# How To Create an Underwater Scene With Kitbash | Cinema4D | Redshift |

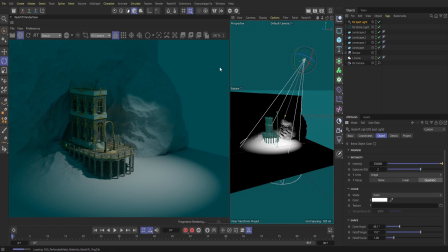12:31 So I'm just going to apply a caustic gobo here and see if we can really get that water effect that we're looking for.
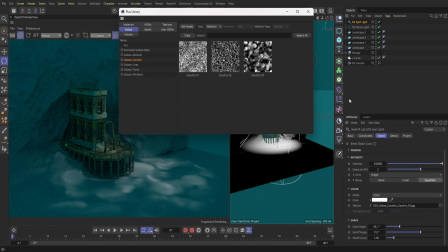12:41 And so immediately within the Redshift render view, you can kind of see that we have more of a, almost like a texturized light here.
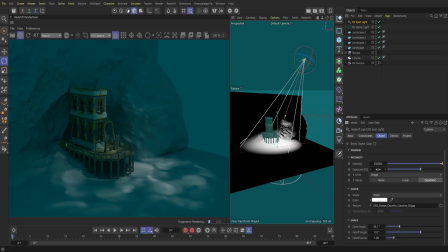12:50 It kind of brings more of a underwater feel. And then of course with our dome light we kind of created a darker blue look to again replicate more of an underwater scene.
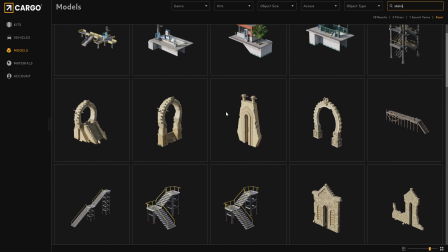13:05 And then what I'll do is I'm just going to go back into Kitbash, and then I'm just going to bring in some sort of stairs here.
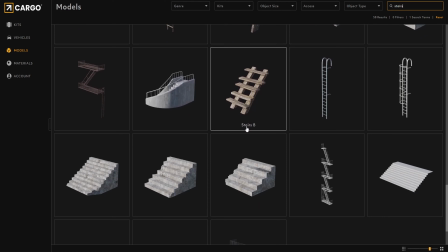13:14 The reason why I'm bringing in
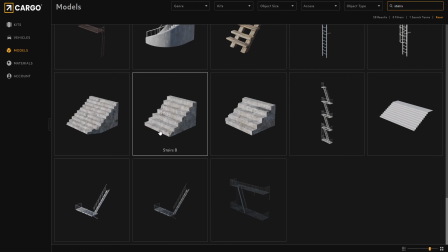13:17 some random stairs is I want it to be more of like an underwater ruins type thing.
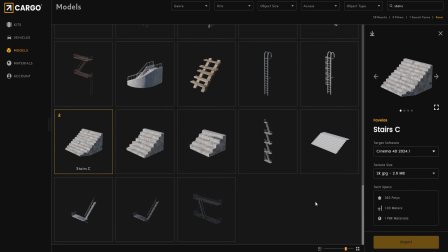13:24 I did think about possibly removing this at the ends of creating this,
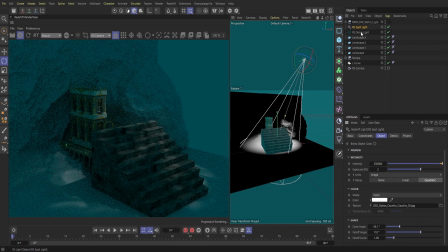13:32 but I eventually wanted to create some sort of ruin-esque look here. And so even though the stairs isn't necessarily the same style or the same look as our temple that we have,
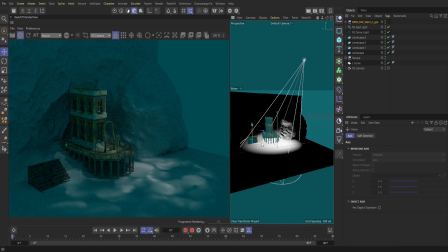13:46 I just wanted to kind of create some sort of variation within the scene, or some sort of, you know, I guess mystery within the scene of either what's going on or what happened within the scene.
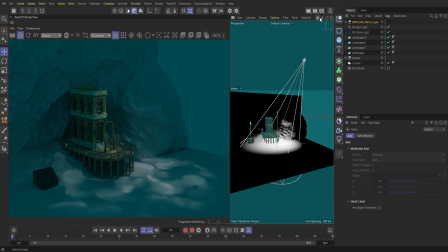14:01 And so sometimes if we can not just create something that looks aesthetically pleasing,
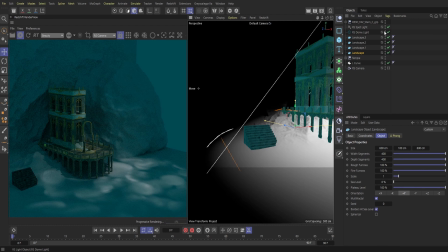14:07 but if we can also try and tell a story within the scene, it kind of amplifies the effect of what you're going for,
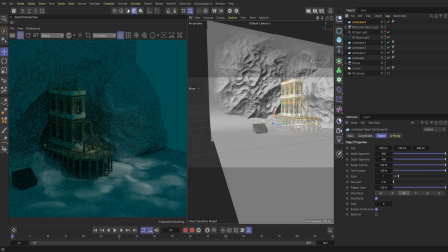14:16 or even add another layer of meaning within your renders. So
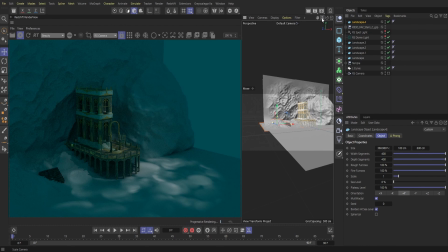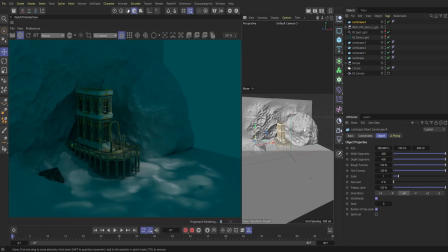14:33 all right, so next up, I'm just going to copy and paste our landscape that we had that was more of a boulder formation,
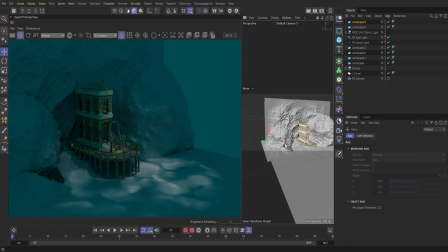14:43 and then I'm just going to kind of apply it to our back wall here. And then I'm just kind of playing around with it just to kind of create some sort of variation that looks organic, but at the same time, you know, doesn't look too funky at all. And so
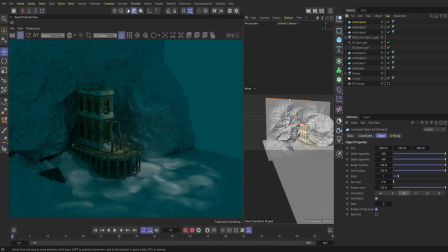15:04 now next up, I'm just going to copy and paste our landscape as well. And then I'm just going to adjust it to the top of our scene here. Really with this, I'm just kind of playing around with the different lighting effects eventually through this,
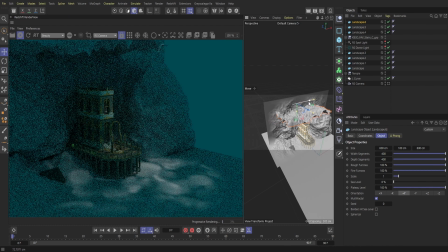15:24 just because it's gonna almost simulate rocks being above the temple.
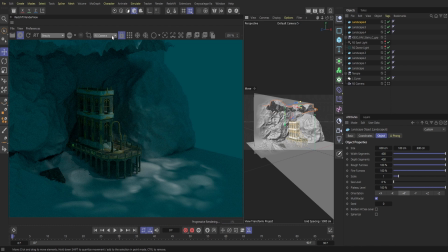15:29 And so some of the light can come through and then some of it is blocked by the structure that we're making.
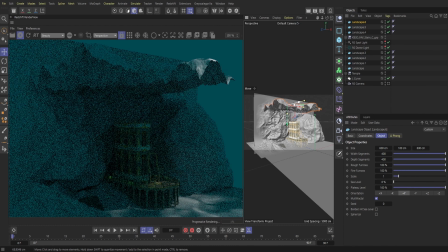15:37 And so this is something, again, I was thinking about taking out, but at the same time too, I didn't know, besides our original composition, what other render shots would look cool.
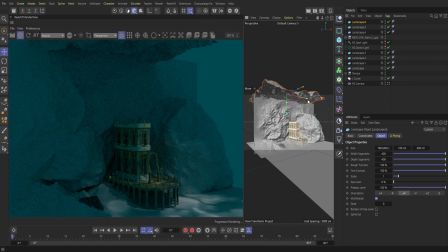15:51 So if we could have some sort of ceiling, that would sometimes work within the shots. And so sometimes if you don't actually make a ceiling and you're playing around with different camera angles when you're trying to render a specific look,
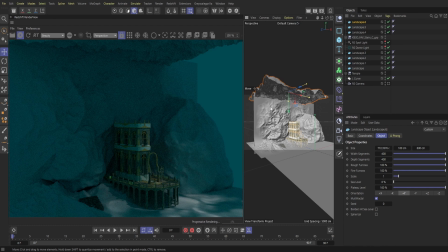16:08 sometimes you kind of actually need a ceiling, and so you'll have to go back and apply that there. So I'm just going to set this up here. And then also, besides the spotlight, we are blocking out some of our dome light from the top,
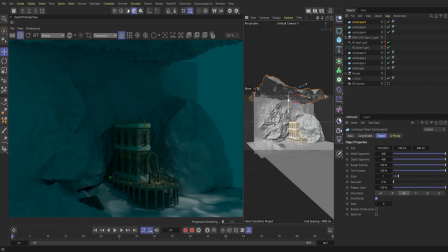16:24 and so that's going to help create some really nice shadows. And then we can kind of control some of our lighting, which is going to be our highlights.
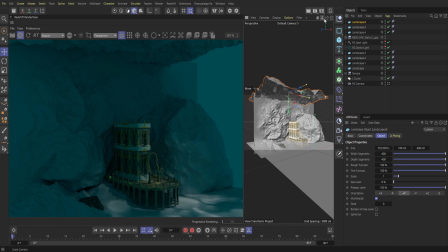16:35 So if we can really stretch to have like some deep darks all the way to some really bright lights as well too, that can help kind of create some really cool contrast within the scene. Now what I'm going to do is just copy and paste our spotlight here,
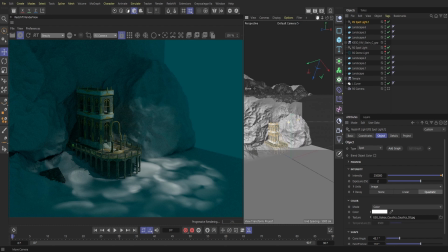16:56 and then I'm just going to apply a blue color to it, and then just kind of line it up similar to our original spotlight, but somewhat offset.
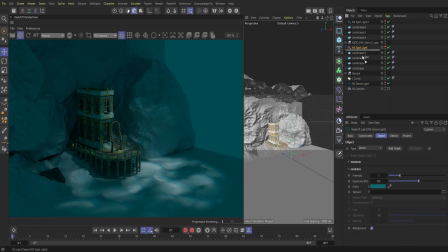17:09 And so if you look at it closely, you can kind of see the white light being applied to, you know, the surface here, but then around the edges you could kind of see a nice touch of blue. So I was hoping with that it could kind of create more of a
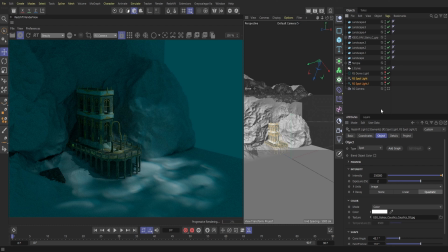17:28 realistic look as far as what the lights might look like at the bottom of the ocean, with some white lights and then some hints of blues within there. And then lastly, I'll bring up another spotlight here,
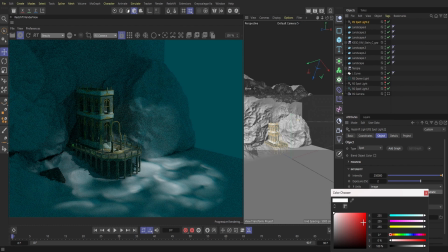17:48 and then I'll just apply some sort of yellow tint to it, just to replicate more of a warm sun look. And so I'll just kind of apply that to some of our other lights here.
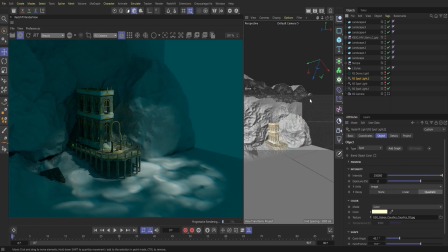18:03 And then so we get the nice yellow, the blue, and then our white light as well. So sometimes, again, creating that variation can kind of really bring in some more realism into your light there.
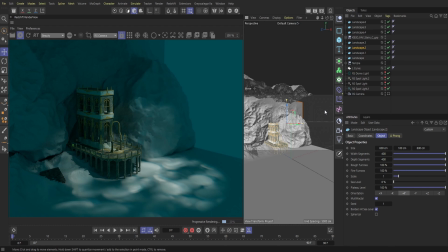18:23 All right, so next up, I have to make a ground. And so with this one, I'm just going to bring in another landscape here, and then just kind of play around with the seed and see, you know, what kind of effects we can get.
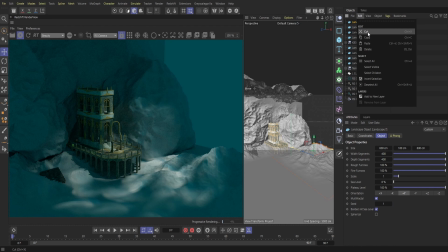18:40 And then similar with this one, I'll just copy and paste it and move this landscape over.
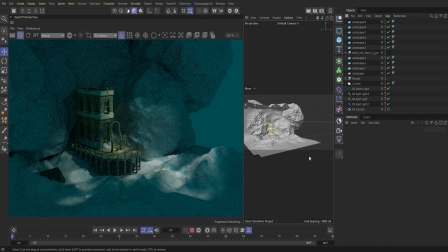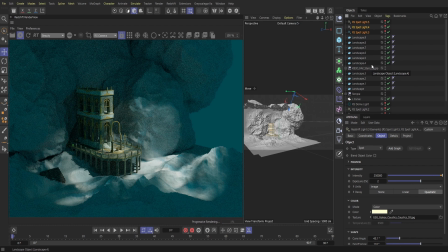18:54 Okay, so that's looking pretty good so far. What I'm going to do is bring in a Redshift environment,
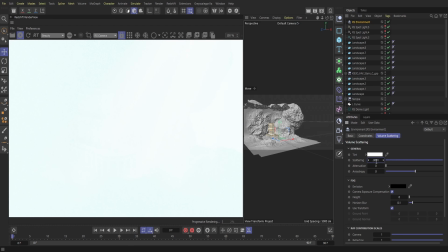19:02 and then I'm actually going to make it a little bit more of a blue tint here.
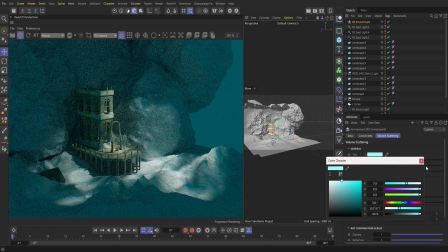19:09 And then as I play around with some of the settings here,
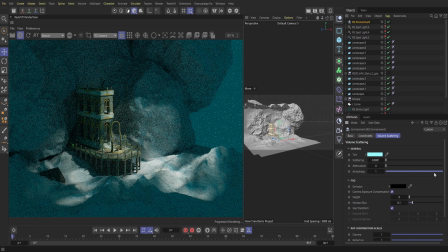19:14 what I'm really going for is somewhat of a darker look in the back.
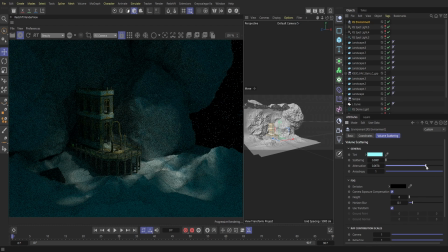19:19 And so I'll just adjust it here so it's a little bit more lighter up front in the foreground here,
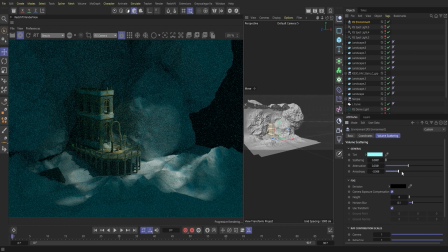19:28 and then in the background area you can kind of see to our right here that it's a little bit darker. So the reason I'm doing that is, again, this is going to be somewhat in almost like in the bottom of the ocean,
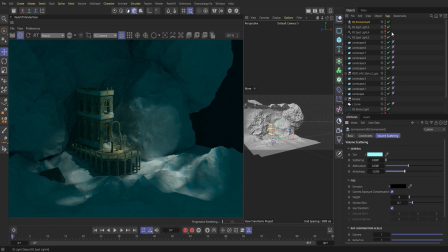19:43 and so I want to make sure that, you know, within our scene here, we are focusing on the temple, but in the background, you could kind of see that there's a little bit more darkness within the scene in the back.
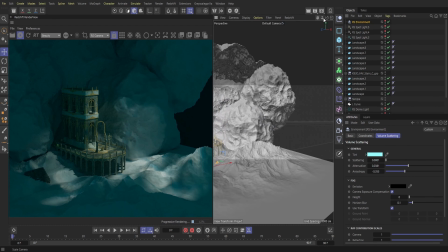19:59 So.
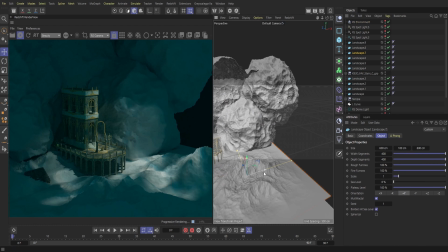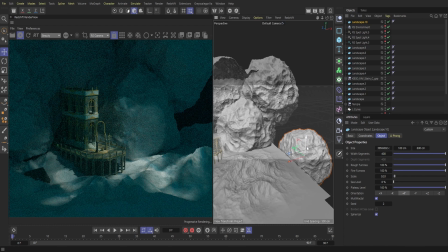20:14 And then again, I'm just kind of playing around with these landscapes here and just kind of really building up the scene. And then what I'm going to do is just kind of copy and paste these spotlights here.
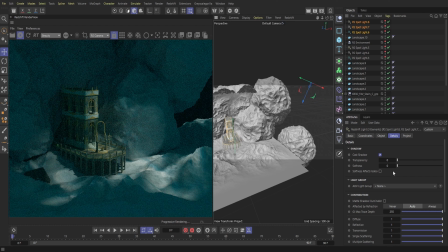20:27 And then what I'll do is adjust these spotlights to this background here so we can kind of see a little bit more, some different lights hitting the scene. And then I'm just gonna adjust it so we can have a few different light sources.